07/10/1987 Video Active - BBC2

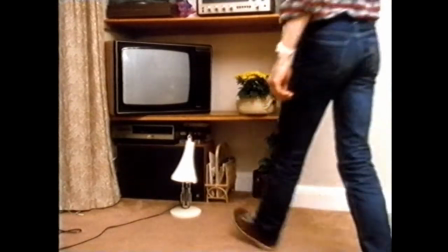For lighting,
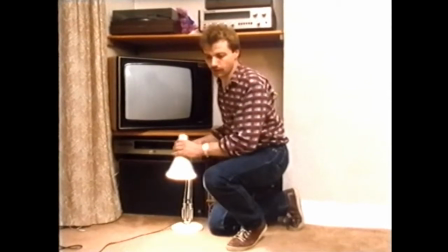Stuart has decided that he only needs two extra desk lamps at floor level pointing into the centre of the room to light the children's faces during the party games.
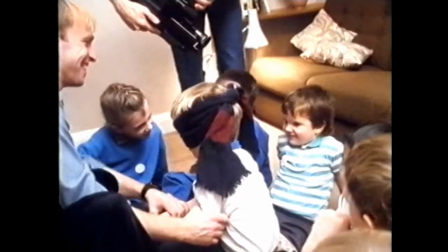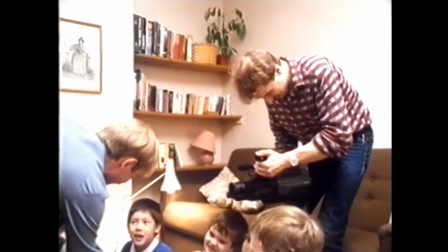to rely solely on ceiling lighting or lamps at tabletop level could have the effect of only illuminating the top of their heads and not their faces
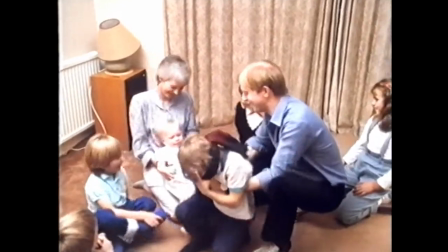once the games get underway the only thing to do is follow the action as
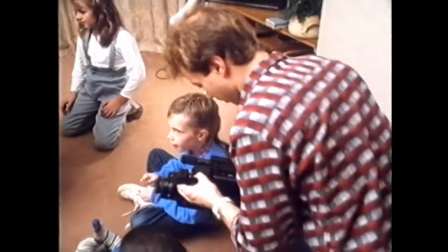it happens I don't think you should try and control things like this
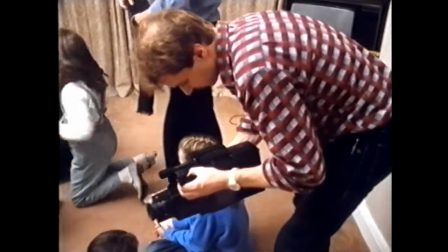I think you're not there to do a mega production you're there to record the event so if If you're controlling it, then you're changing the thing completely. The only thing I would say is, again, preparation. If you know when certain specific things are about to happen, then you can be in the right place to cover them.
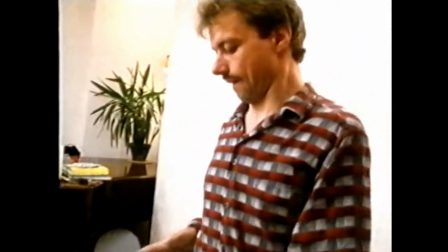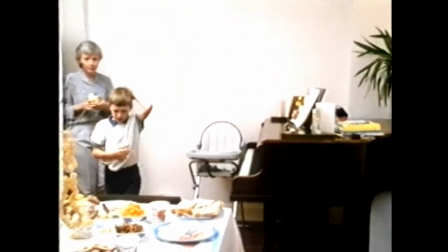Ian, with our birthday boy at the top, so if you want to go down, Mark, would you like to sit down that side?
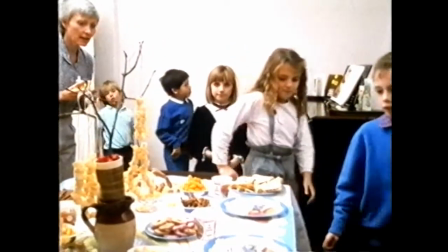Nicola, over to the other side, the children. And Laura, Lee, up next to Mark.
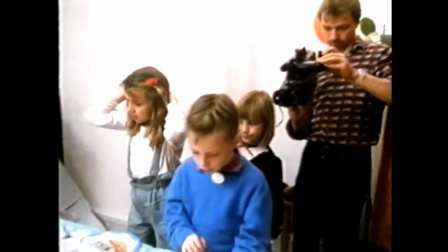I think the key things to look out for are faces.
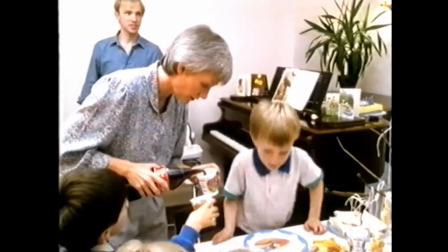Reactions. Keep your shots tight in on faces, keep your shots at their level, at their eye level, keep them low.
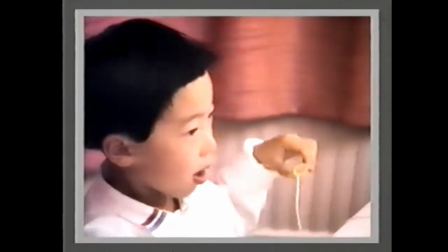Don't think that just because you're an adult, everything happens from an adult point of view. A children's party is obviously for children, so pick things up from their eye point.
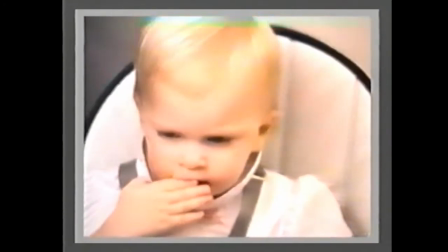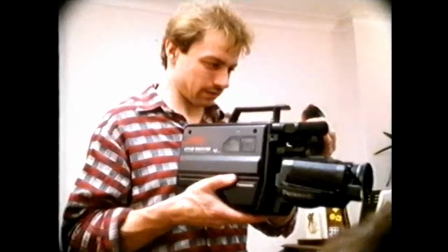Keep shots tight. Don't use lots of wide shots. They're boring, they don't work, they're not interesting.
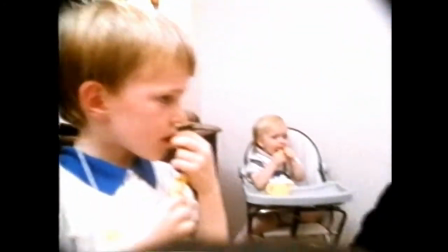It's children, it's people you're interested in, it's their reactions, it's their personality.
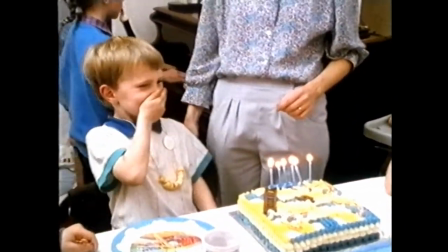Hold on, hold on, we'll say on three, okay? I've said three. One, two, three.
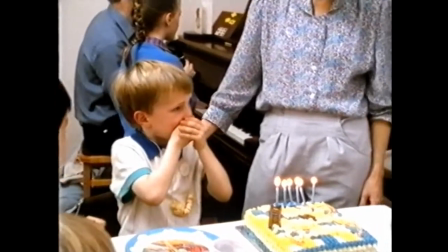Happy birthday to you, happy birthday to you,
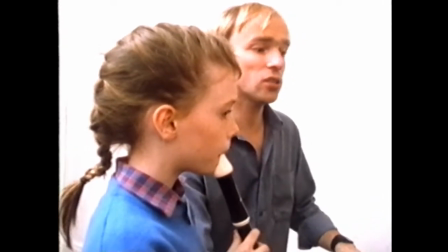happy birthday dear Jorley.
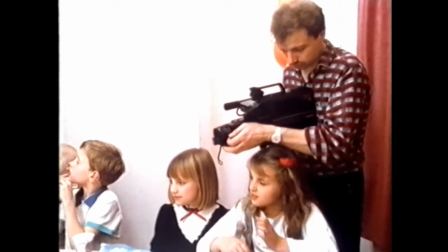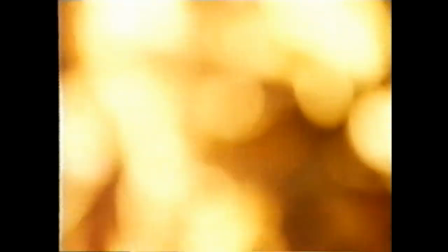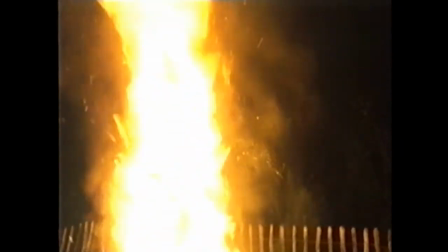As John's party is in November, the event's rounded off by a bonfire and fireworks.
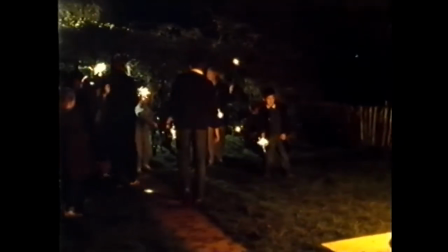The only illumination available is from the bonfire and a patio flood lamp,
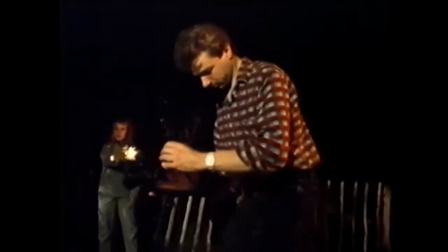so wide shots will have large dark areas and little detail, and too many of them can soon become boring.
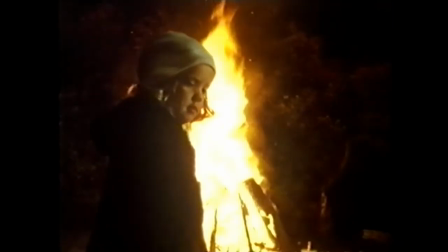Tight shots, however, using the light from the bonfire or from fireworks, produce a magical quality all of their own.
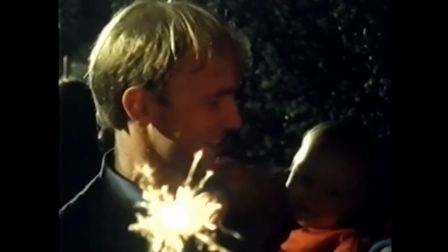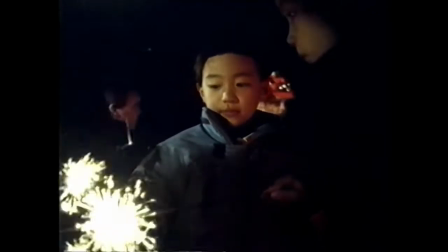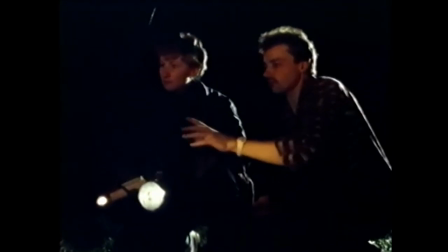If you want to get shots where there's no other light available, a torch or two can come in very useful.
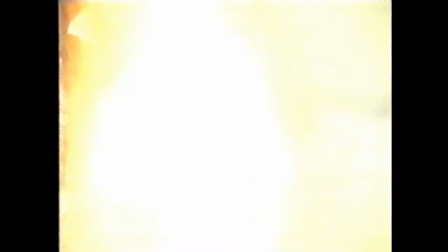And remember, don't attempt to follow rockets shooting into the sky. You'll never keep up with them.
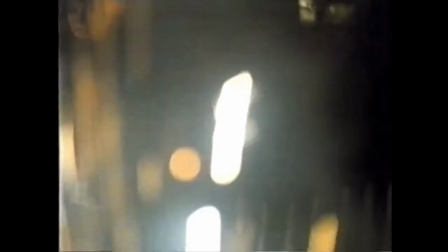Instead, go for fireworks that are stationary, keep the camera steady, and above all, concentrate on faces.
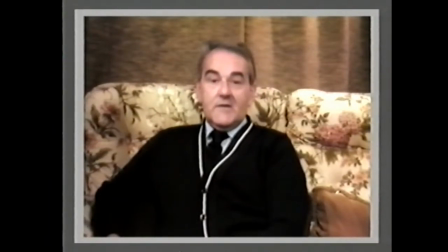So, off to Malta.
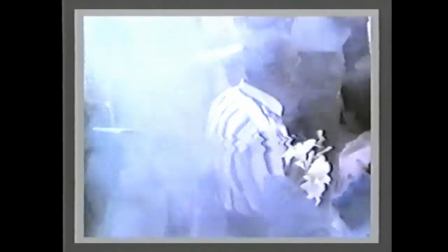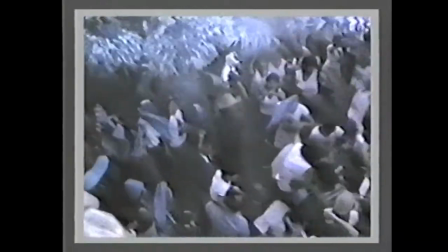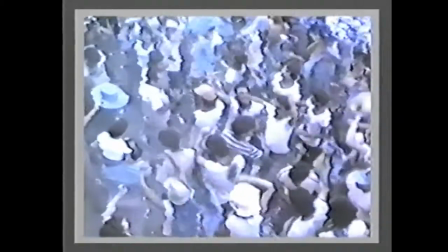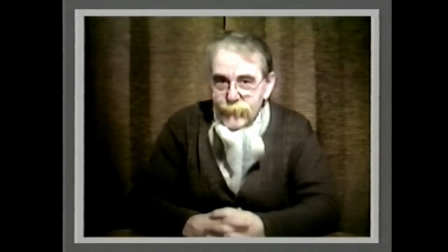I say, isn't this exciting?
Why do you do it? What do you get out of it, really? Ego trip. No, I think everybody likes to do something constructive. And you get pleasure from what you're doing.